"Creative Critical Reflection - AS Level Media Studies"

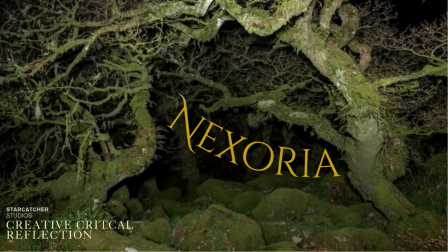(0:00)
Hello and welcome to one of my creative critical reflections.
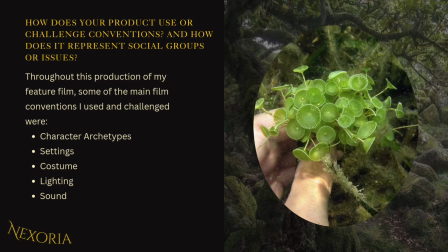(0:04)
Here I'll be answering the question, how does your product use or challenge convention, and how does it represent social groups or issues? Throughout this production of my feature film, some of the main film conventions I use and challenge were character archetype, settings, costumes, lighting, and sound.
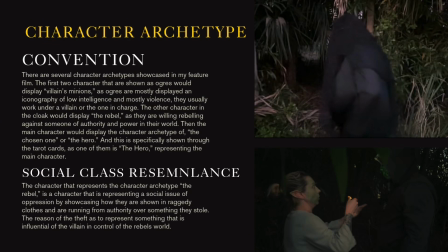(0:20)
First, we're going to do character archetypes. There are several character archetypes showcased in my feature film. The first two characters that are shown as ogres were displayed villain minions, as ogres are mostly displayed in iconography of low intelligence but mostly violent. They usually work under a villain or the one in charge.
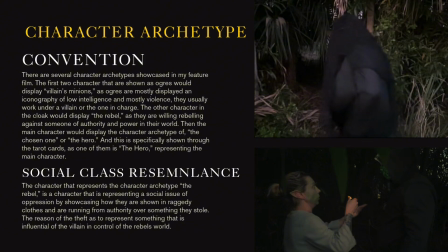(0:37)
The other character in the club would display the rebel, as they are willingly rebelling against someone of authority and power in their world. Then the main character would display the character archetype of the chosen one or the hero, and this is specifically shown through the tarot cards, as one of them is a hero representing the main character.
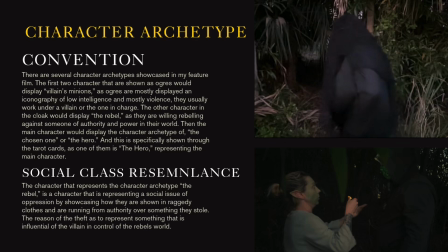(0:54)
The character that represents the character archetype, the rebel, is a character that is representing a social issue of oppression by showcasing how they are shown in raggedy clothes and are running from authority over something they stole. The reason of the death is to represent something that is influential of the villain in control of the rebel's world.
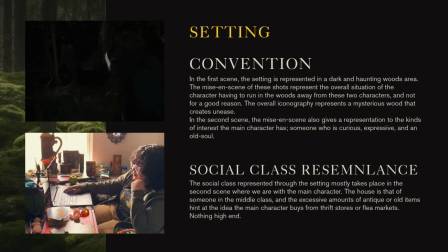(1:12)
Next is setting. In the first scene, the setting is represented in a dark and haunting woods area. The mise-en-scene of these shots represent the overall situation of the character having to run in the woods away from these two characters and not for a good reason. The overall iconography represents the mysterious woods that creates unease.
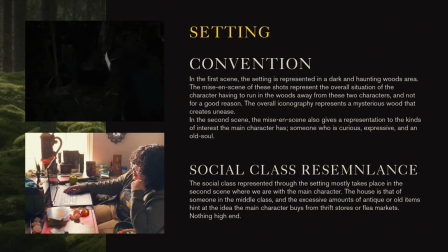(1:31)
In the second scene, the mise-en-scene also gives a representation of the kinds of interests the main character has, someone who is curious, expressive, and an old soul. The social class represented through the setting mostly takes place in the second scene where we are with the main character. The house is that of someone in the middle class,
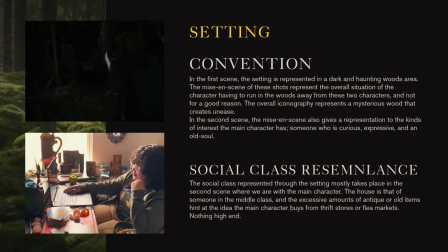(1:50)
and the excessive amounts of antique or old items hint at the idea the main character buys from thrift stores or flea markets, nothing high-end.
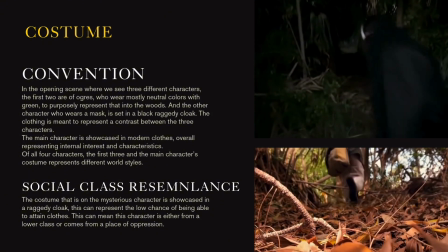(1:58)
Next is costume. In the opening scene where we see three different characters, the first two are of ogres,
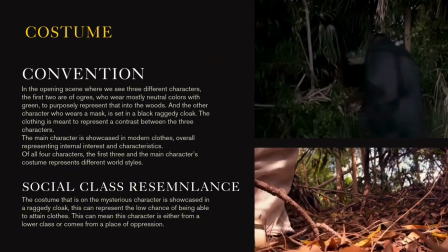(2:04)
who wear mostly neutral colors with green to purposely represent that into the woods, and the other character who wears a mask is set in black raggedy cloak.
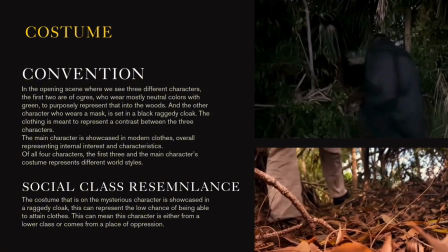(2:12)
The clothing is meant to represent a contrast between the three characters. The main character is showcased in modern clothes, overall representing internal interests and characteristics.
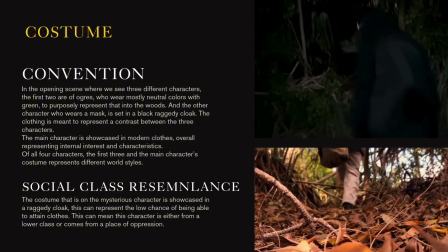(2:22)
Of all four characters, the first three in the main character's costume represent different world styles. And for a social class, the costume that is on the mysterious character is showcased in a raggedy cloak.
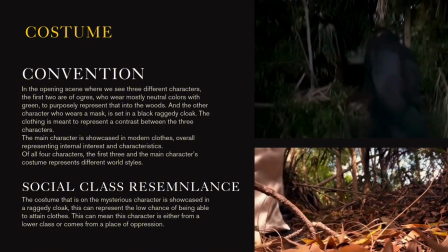(2:34)
This can represent the low chance of being able to attain clothes. This could mean this character is either from a lower class or comes from a place of oppression.
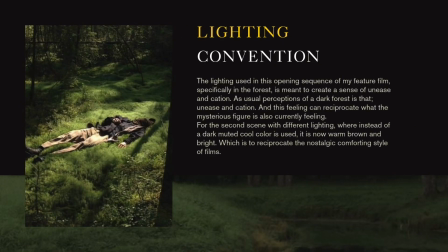(2:43)
Now for lighting, the lighting used in this opening sequence of my feature film, specifically in the voice, is meant to create a sense of unease and caution, as usual perceptions of a dark force is that, unease and caution. And this feeling can reciprocate what the mysterious figure is also currently feeling.
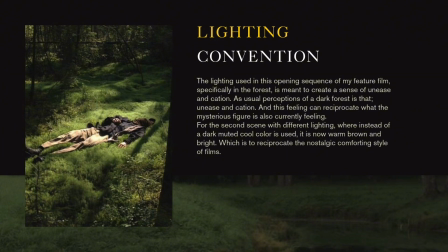(3:02)
For the second scene with different lighting, where instead of a dark muted cool color is used, it is now warm brown and bright, which can reciprocate the nostalgic, comforting style of films.
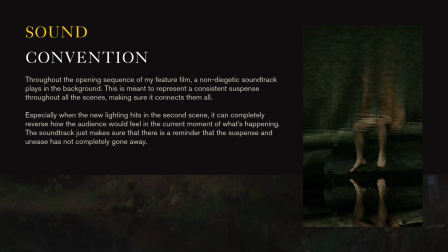(3:14)
Lastly, sound. Throughout the opening sequence of my feature film, a non-diegetic soundtrack plays in the background. This is meant to represent a consistent suspense throughout all of the scene, making sure it connects them all.
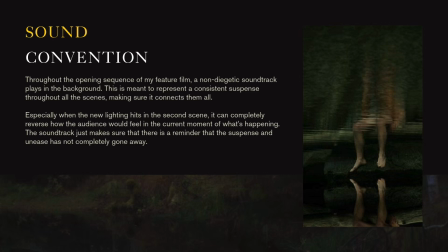(3:27)
Especially when a new lighting hits in the second scene, it can completely reverse how the audience would feel in the current moment of what's happening. The soundtrack just makes sure that there is a reminder that the suspense and unease has not completely gone away.